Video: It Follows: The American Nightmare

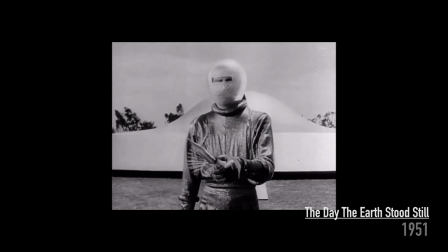[0:08]
Since its earliest days, cinema of all genres has become a vehicle for political and ideological messages, addressing the prevalent issues of its time.
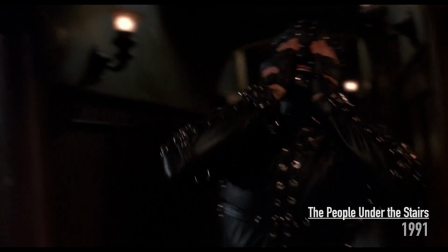[0:16]
In horror and science fiction in particular, creative directors have found ways to address contemporary issues through otherworldly or supernatural surrogates,
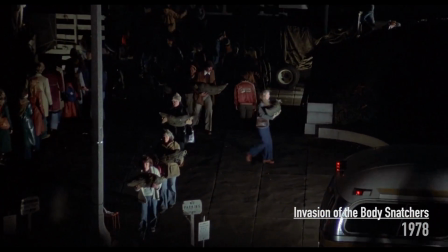[0:24]
commenting on real ideas via fictional proxy.
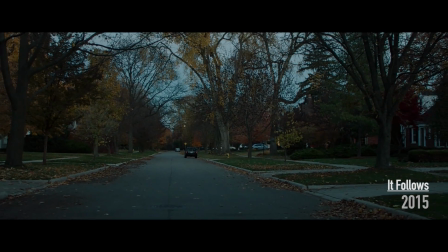[0:27]
So while the horror film It Follows can be analyzed in terms of its commentary on sexuality and gender identity,
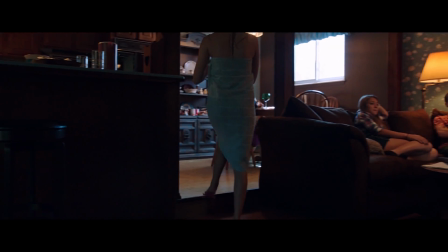[0:33]
we believe the film is also making a powerful political statement, addressed directly towards the millennial generation.
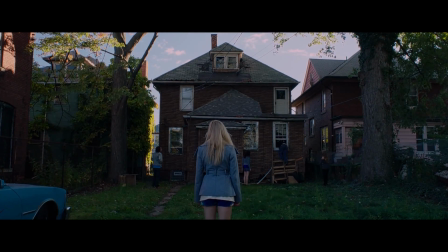[0:40]
The American dream that has been sold to first-world young adults has slowly turned into a nightmare.
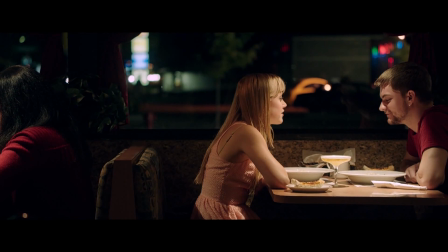[0:45]
It Follows tells a simple but horrifically brilliant story about Jay, a suburban girl who, after a one-night stand,
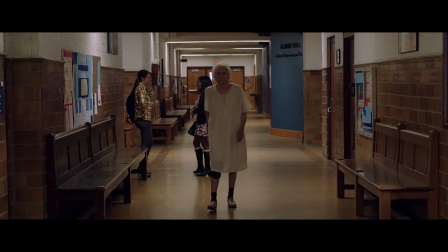[0:52]
finds herself being targeted by a merciless and unrelenting entity that will stop at nothing to catch up with her.
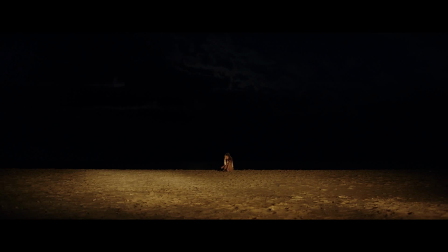[0:58]
From the opening scene of the film, the characters targeted by this figure is seen as isolated from their peers and particularly from their parents.
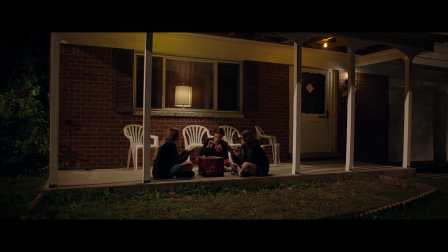[1:06]
Throughout the film, middle-aged adults are either absent or relegated to the margins of the story.
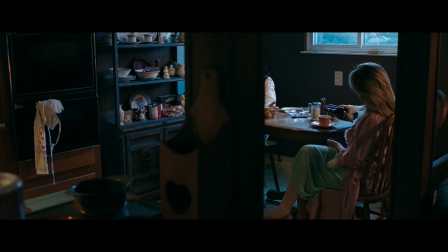[1:11]
The cinematography positions them in long shots or partially out of frame or out of focus.
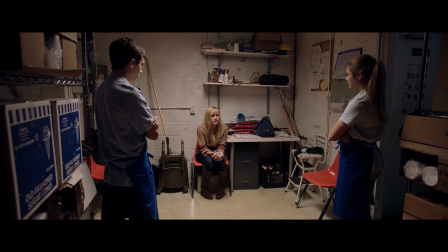[1:16]
The adult characters are thereby shown to have effectively abandoned the younger generation, unable to comprehend or assist them in their predicament.
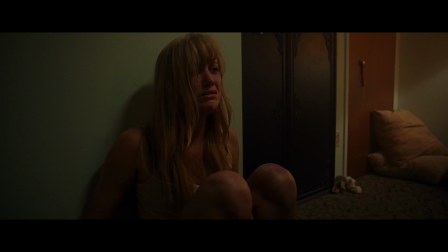[1:24]
Jay is thereby forced to acknowledge an impending threat that no one else can see or understand.
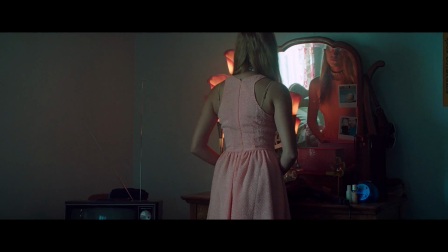[1:28]
As a member of the age group that has been dubbed the selfie generation, and often labeled as self-absorbed and spoiled,
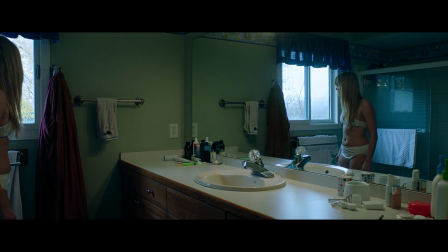[1:34]
this notion of an invisible and highly personal impending doom speaks to Jay's political connotations as a character.
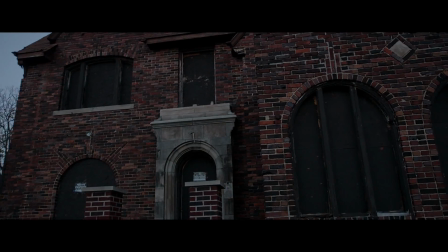[1:41]
She represents a generation who, in our world, must struggle with crushing student debt, a diminishing middle class,
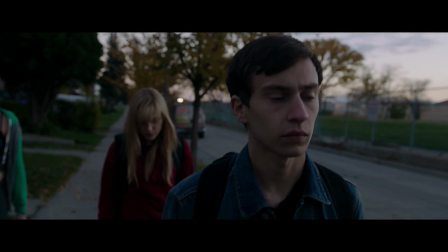[1:47]
a rapidly changing climate, and vast income inequality, problems millennials have inherited from the generation of their parents.
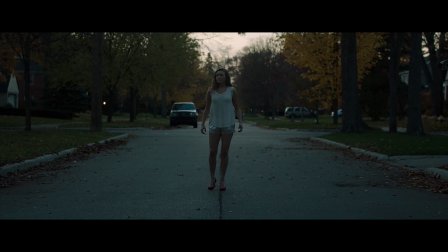[1:54]
The film presents this perspective through its deliberately retro aesthetic, using slow zooms and deep focus to replicate the look of slasher films from the 1970s and 80s,
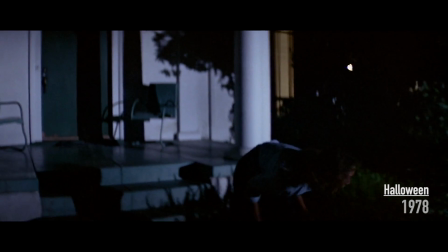[2:03]
when their audiences would have been the then young adults of the baby boomers.
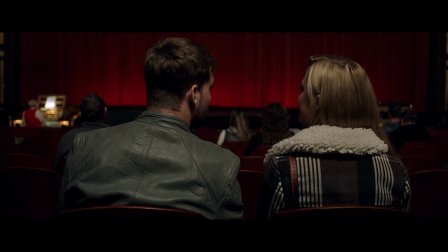[2:07]
The interior set design is likewise deliberately old-fashioned, and the TVs play only old-timey black and white programs,
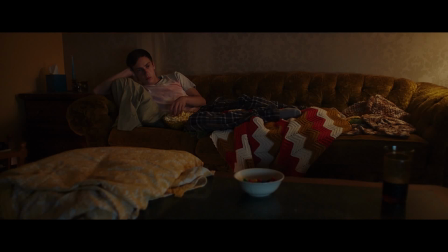[2:13]
making the film's younger characters appear to be trapped in a time not their own.
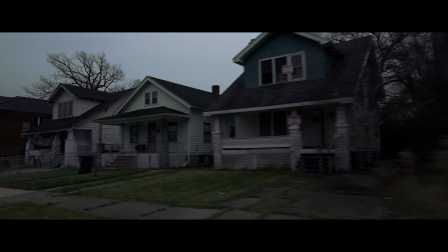[2:17]
We see suburban houses that appear to be abandoned and left to decay, alluding to the crumbling middle class and false hopes found in the once promising real estate bubble.
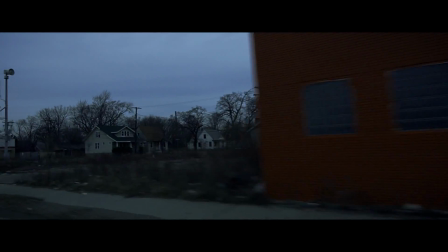[2:25]
The lines between urban and suburban are blurring as the once prosperous middle class is diminishing.
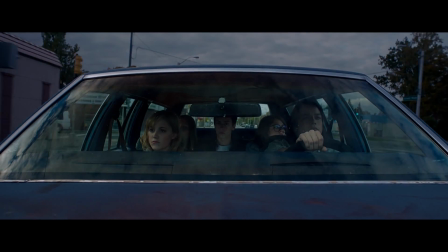[2:31]
The cars the millennial characters drive either belong to their parents or are old and run down,
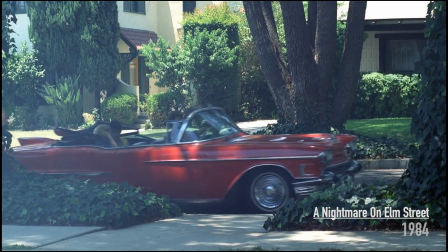[2:36]
in stark contrast to the muscle cars and convertibles driven by the young characters in older slasher films.
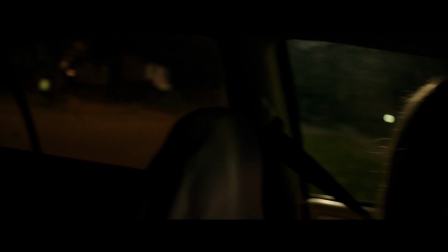[2:41]
These symbols of American wealth and power are no longer available to the new generation of adults,
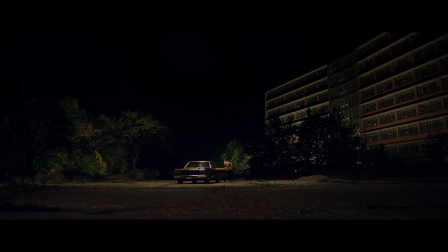[2:46]
and are largely no longer desired, as we see when Jay describes her childhood daydream of driving aimlessly.
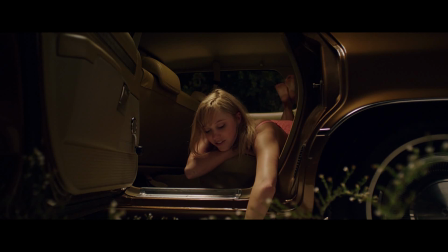[2:54] It's funny. We used to daydream about being old enough to go on dates, drive around with friends in their cars.
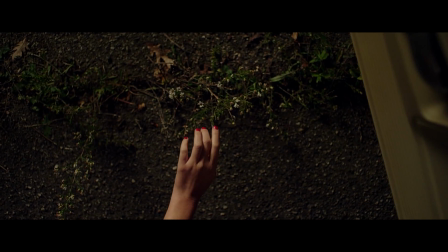[3:04] I had this image of myself holding hands with a really cute guy,
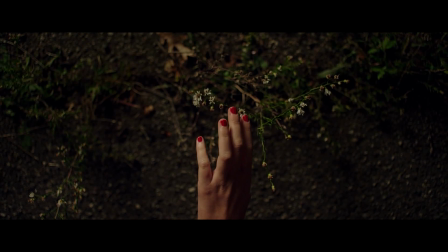[3:11] listening to the radio, driving along some pretty road, up north maybe.
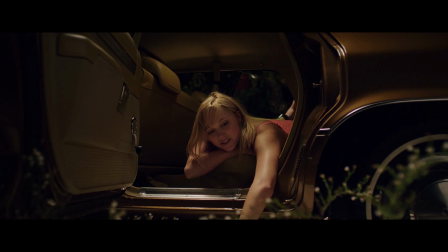[3:18] And the trees start to change colors. It's never about going anywhere, really.
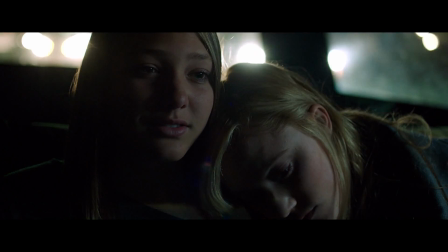[3:32] It's having some sort of freedom, I guess.
The material ownership of the car is less important to her than the freedom it grants her,
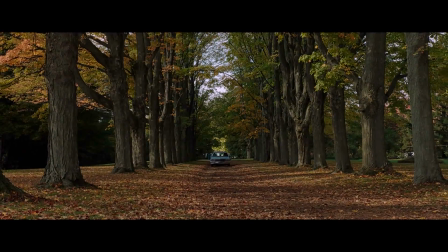[3:40]
a freedom denied to her by her lack of means or resources to travel and the constrictions placed upon her by her parents.
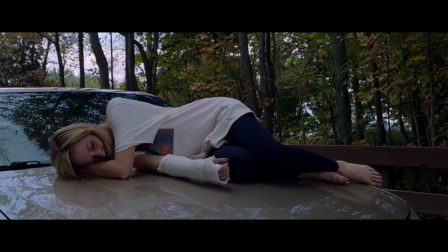[3:47]
This sense of entrapment is visually represented when the it that is following the girl in the opening scene,
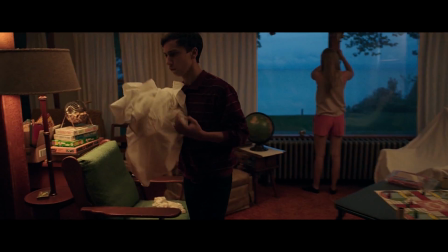[3:53]
and later following Jay, is becoming an imminent threat, and both girls can only manage to travel as far as the cottage or the beach to attempt to escape,
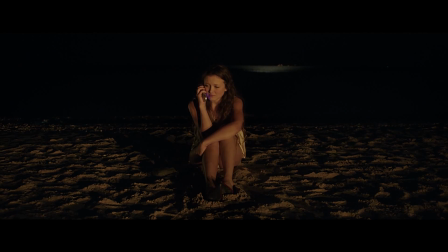[4:01]
evoking the suburban experience of alternation between the suburbs or the cottage.
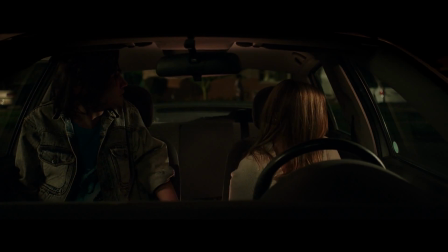[4:05]
The lack of exposure to more worldly or expansive experiences, as well as their lack of means to reach them,
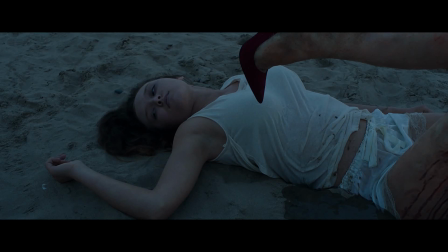[4:12]
limits the millennial experience to these spaces, giving them no leg to stand on in their struggle to inherit their parents' world.
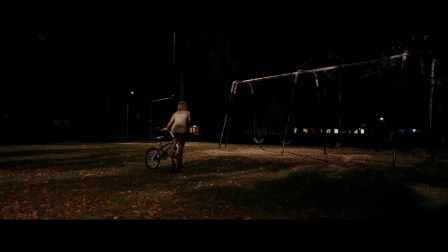[4:19]
Through both their spoken dialogue and the mise-en-scène, characters express their desire to return to the state of innocence and freedom they knew in childhood.
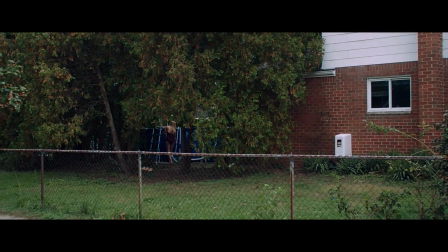[4:27]
The difficulty in escaping this stasis is also visually depicted by the image of the pool.
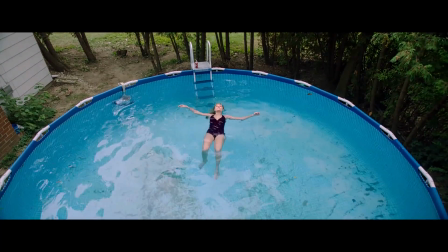[4:32]
Water is a common symbol for life and rebirth, and so Jay is seen floating, treading water, stuck in her parents' backyard both literally and metaphorically.
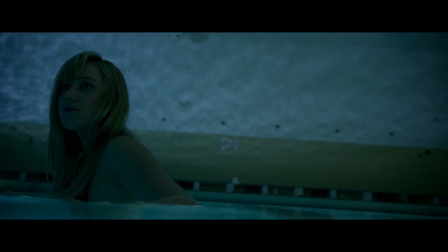[4:41]
When she finally tries to graduate to the big pool of the adult world, the it, manifested in the form of her father,
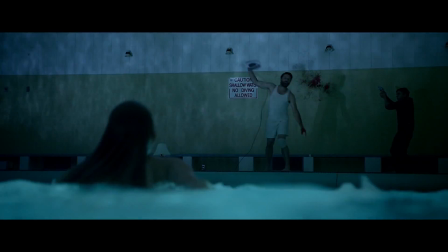[4:48]
pummels her with objects of consumerism and female domesticity, nearly causing her to drown,
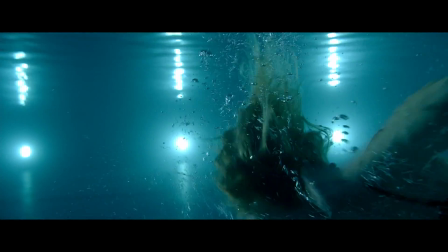[4:54]
creating a stark visual metaphor for the ideological message of the film.
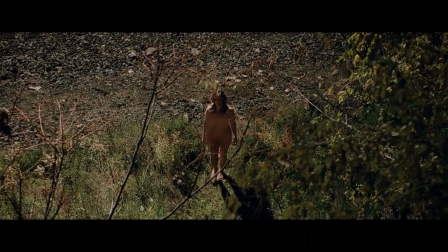[4:59]
The it itself often takes on the form of threats that the generation of Jay's parents might have warned her and her friends about: licentious women,
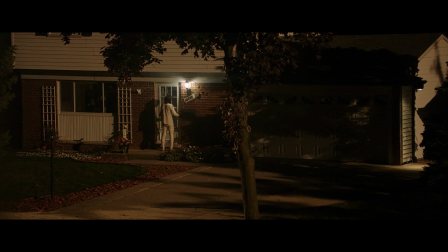[5:07]
prostitutes, drug abuse, unclean or suspicious-looking individuals, the it can thus be viewed as stranger danger literalized, and yet it can also take on the form of people we know and trust, alluding perhaps to the fallacious facts behind the stranger danger paranoia,
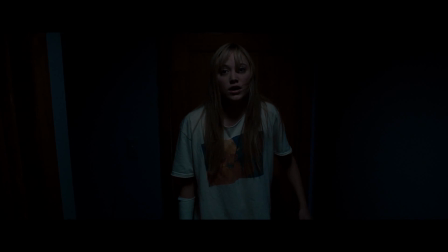[5:24]
that most often abductions and abuse are perpetrated by people the victim knows.
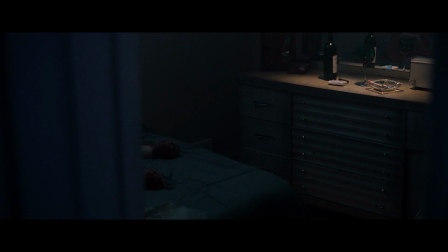[5:29]
More generally, the entity can be viewed as an amorphous embodiment of issues and anxieties being passed from the older generation to the new,
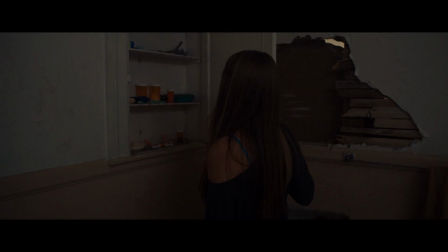[5:36]
as problems unsolved by parents become the burden of their ill-prepared children.
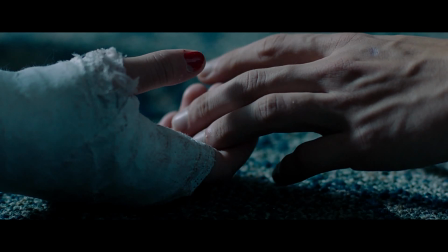[5:41]
It Follows thus presents the modern world as one that began as a dream, but has become a nightmare from which there is no escape.
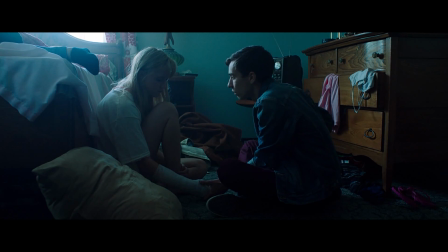[5:48]
Jay can never defeat, destroy, or ultimately evade the threat that she and her peers are facing.
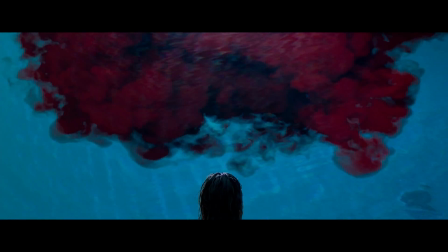[5:53]
All she can do is to share her burden, and find strength and courage in others.
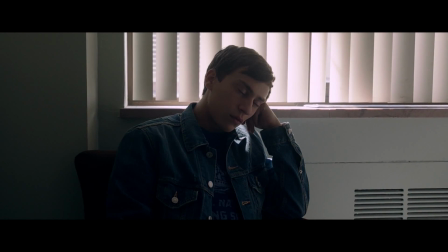[5:59]
The film thus suggests that the millennial generation can no longer remain static or docile to the world around it,
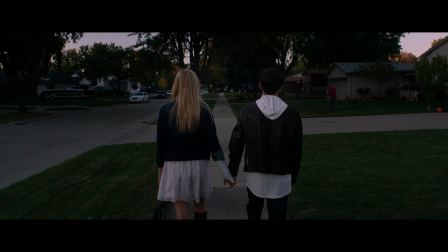[6:05]
and like Jay and her friends, must become aware of the pernicious elements around them and share that awareness with others,
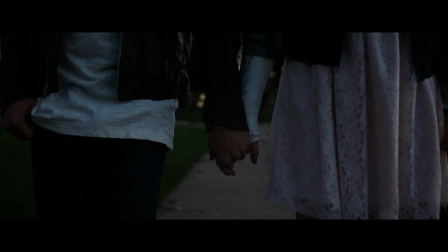[6:12]
else be fated to follow in the footsteps of generations past.